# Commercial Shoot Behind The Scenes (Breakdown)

What's up guys, welcome back to the channel. Today I'm giving you another breakdown of one of our commercials we did last year for Brown Distributing Company.
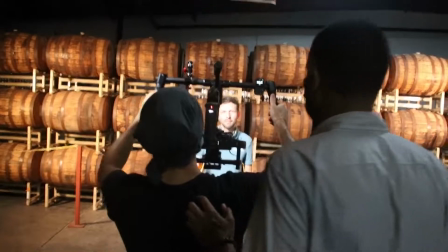[0:10] Big smile.
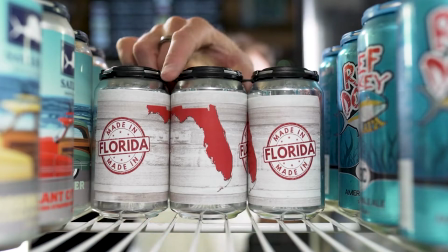[0:16] Three, two, one, action.
We had about 4 locations and an 8-hour time span.
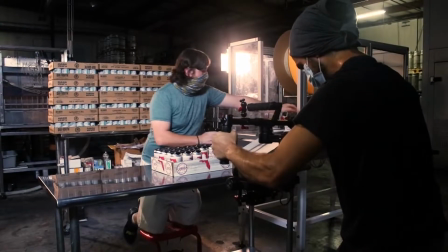[0:25]
So the first place we're gonna go into, this is gonna be the actual brewery. It was kind of dark in there.
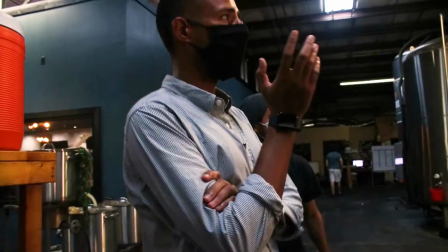[0:30]
It was a rainy day. You know, there's a lot of different lights. We have our main light set to daylight here with the aperture at 120,
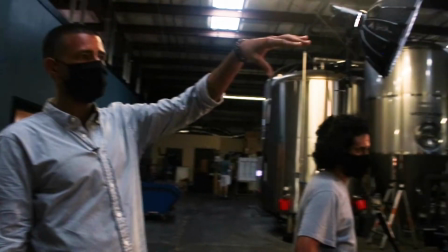[0:38]
and then the 2 backlights do a little bit of tungsten.
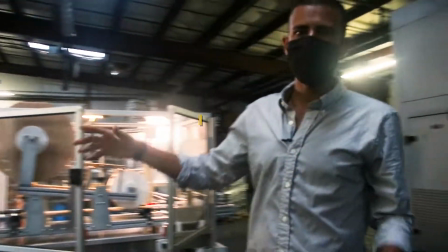[0:41]
So now we have this little bit of blue from the other lights here to give a little bit more separation between everything that's happening.
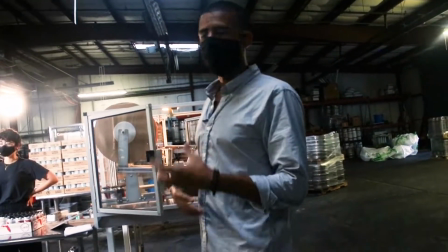[0:47]
With lighting to create a little bit more depth, create a little bit more color. It's huge.
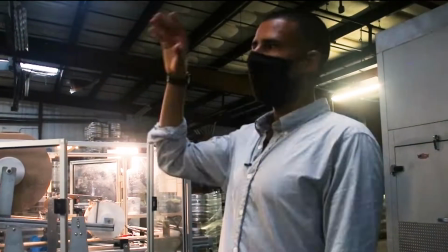[0:52]
Lighting and audio is always more important than what camera you're using. Always invest in lights first and then do your camera and all the other shit.
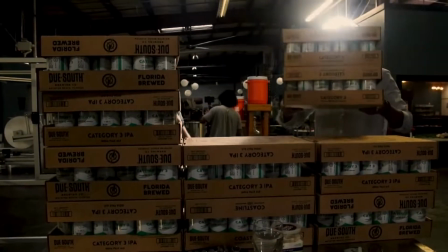[0:59]
Now what we're doing to kind of fill in the shot, we're using these empty beer bottles to pretty much fill in the backdrop.
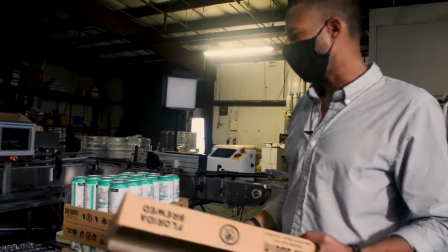[1:06]
So when we're shooting, there's more of a vibe to the whole shot versus it being, you know, kind of messy.
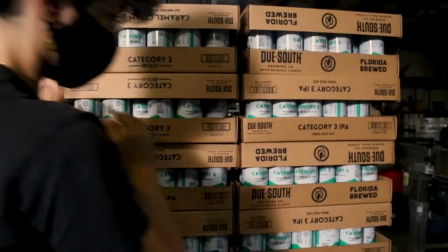[1:10]
Having the can stacked back here, you're gonna have a little bit more dynamic look to the actual shoot.
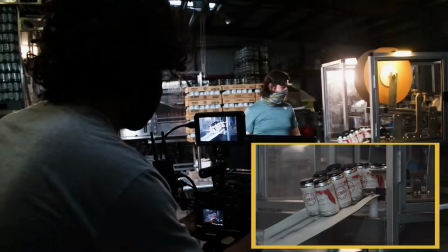[1:15] Action.
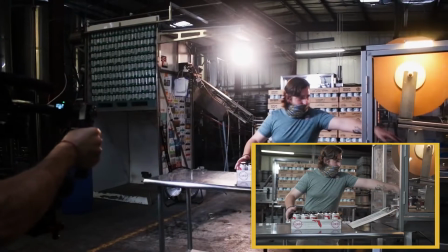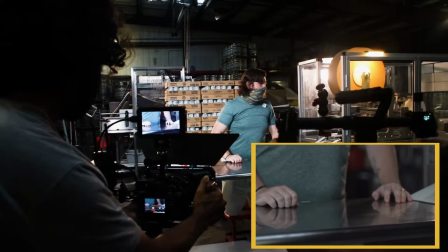[1:24] Perfect.
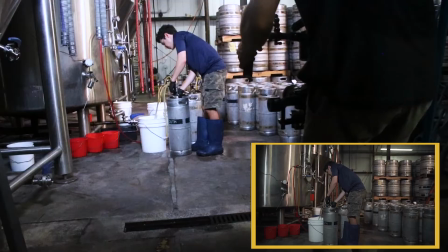[1:26]
We had a storyboard laid out for this, but as always, you know, when you get to a location that you've never been to before, you end up getting ideas.
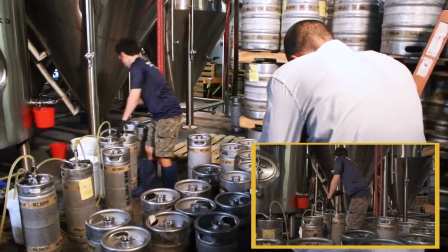[1:33]
So we had one shot that I really wanted to do that reminded me of those like Bacardi,
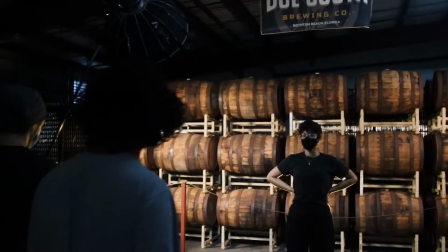[1:39]
Captain Morgan shots where you have like those big barrels in the background. Well, we don't want her face fully lit.
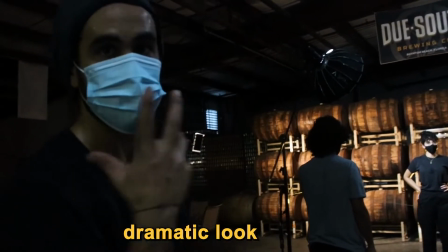[1:46]
We want it with a little bit of a dramatic look. So one key source.
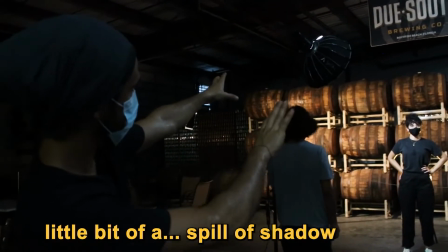[1:52]
And then we have a little bit of a spill of shadow to the right side of her face.
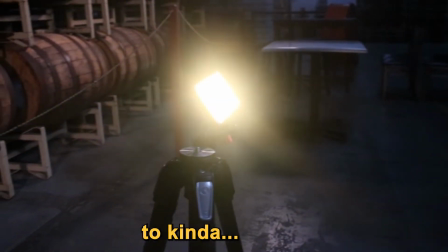[1:56]
And then we have some backlight to kind of separate her from the background.
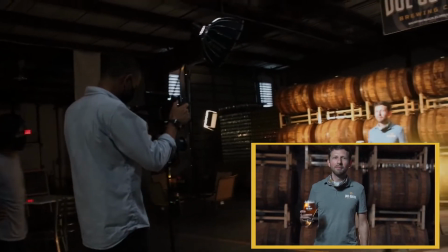[2:02] Go ahead.
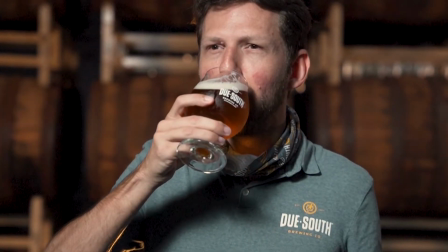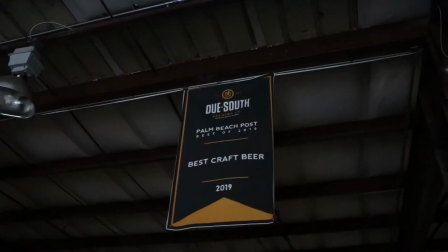[2:08]
All right, so wrap for the first location.
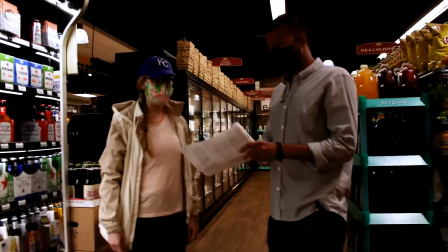[2:15]
On the second location, we ended up going to the supermarket. The biggest thing we had to deal with at this location was the different lightings. We had lighting from the coolers, we had daylight coming in through the glass door, you know, tungsten bulbs and fluorescents and things like that.
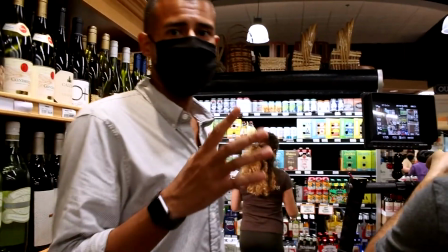[2:32]
All right, so right now what we're doing is you set up all the beers that the Brown actually works with to be inside of a frame.
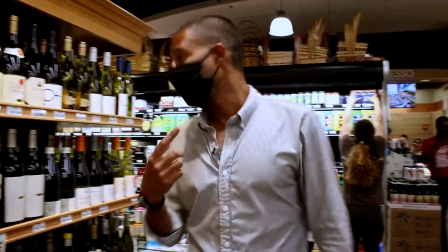[2:40]
So right now our clients here are organizing all the shots. So we do have one light that's kind of a fill-in light coming off here to the side,
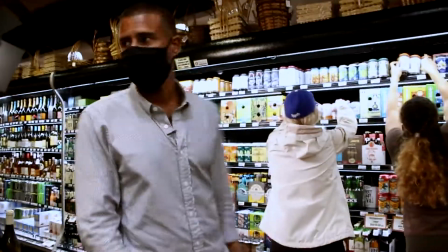[2:48]
and that's just to kind of make things pop a little bit more, as you can see here. So that's no light with light.
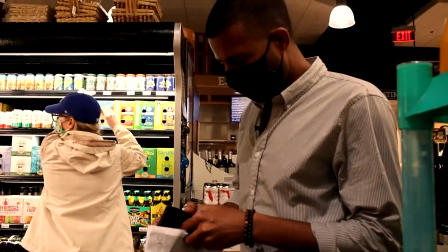[2:55]
As always, we are going to use the color checker.
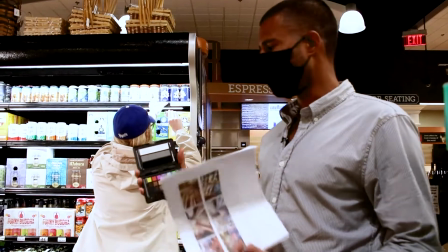[2:59]
There are a lot of different lights in here, so being able to use a color checker to make sure we get into white,
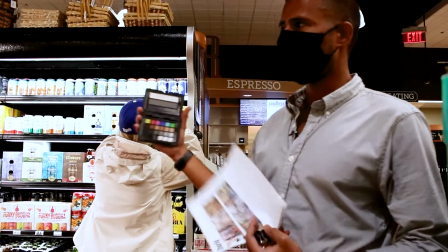[3:04]
the blacks and all the different colors makes our life a lot easier in post.
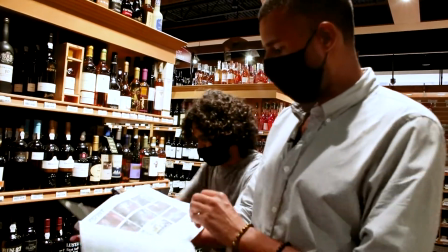[3:08]
So anything that's like, you know, reference shots you might find that will help you, you know, just come up with ideas, I'll put that on paper.
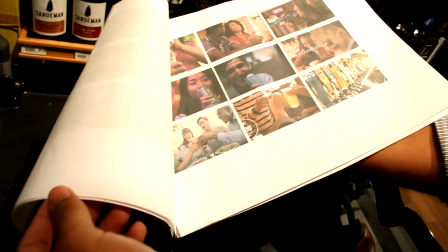[3:15]
Right now, these are a lot of Coca-Cola shots that I found, and for the whole purpose of the project,
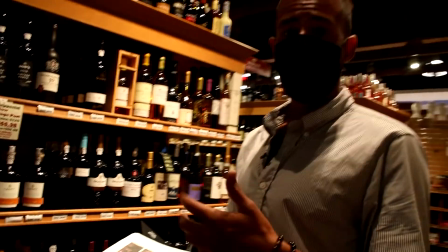[3:20]
even though it's not beer, I think, you know, Coca-Cola is a huge company that hires top people.
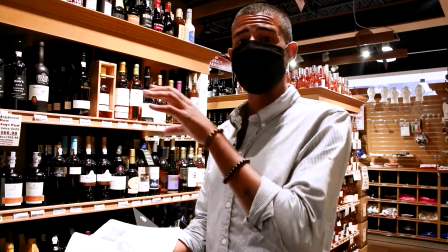[3:25]
So I really try to look at what people that are better than me, what are they doing, and how can I replicate that into my own projects.
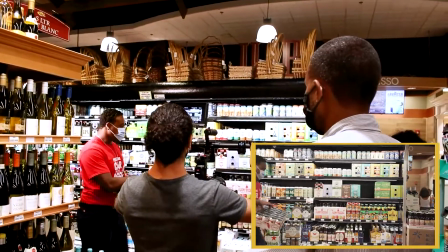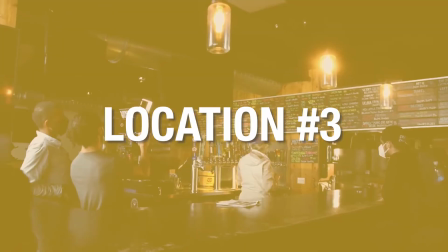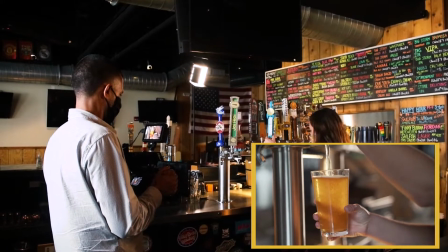[3:43]
Now for our third location,
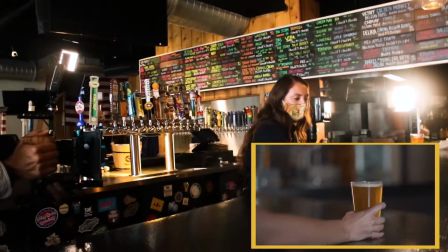[3:46]
we actually went to a bar and we had some really good lighting happening on here with the big windows, a lot of the daylight.
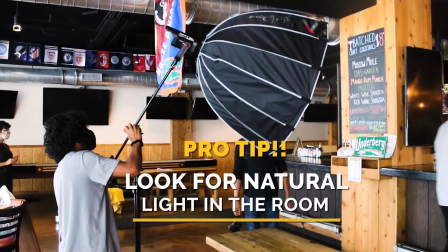[3:54]
We ended up positioning a lot of our apertures coming in from the same way, and there's just a lot of tungsten lights in there as well. So we pretty much try to have our daylights on one side and tungstens in the other.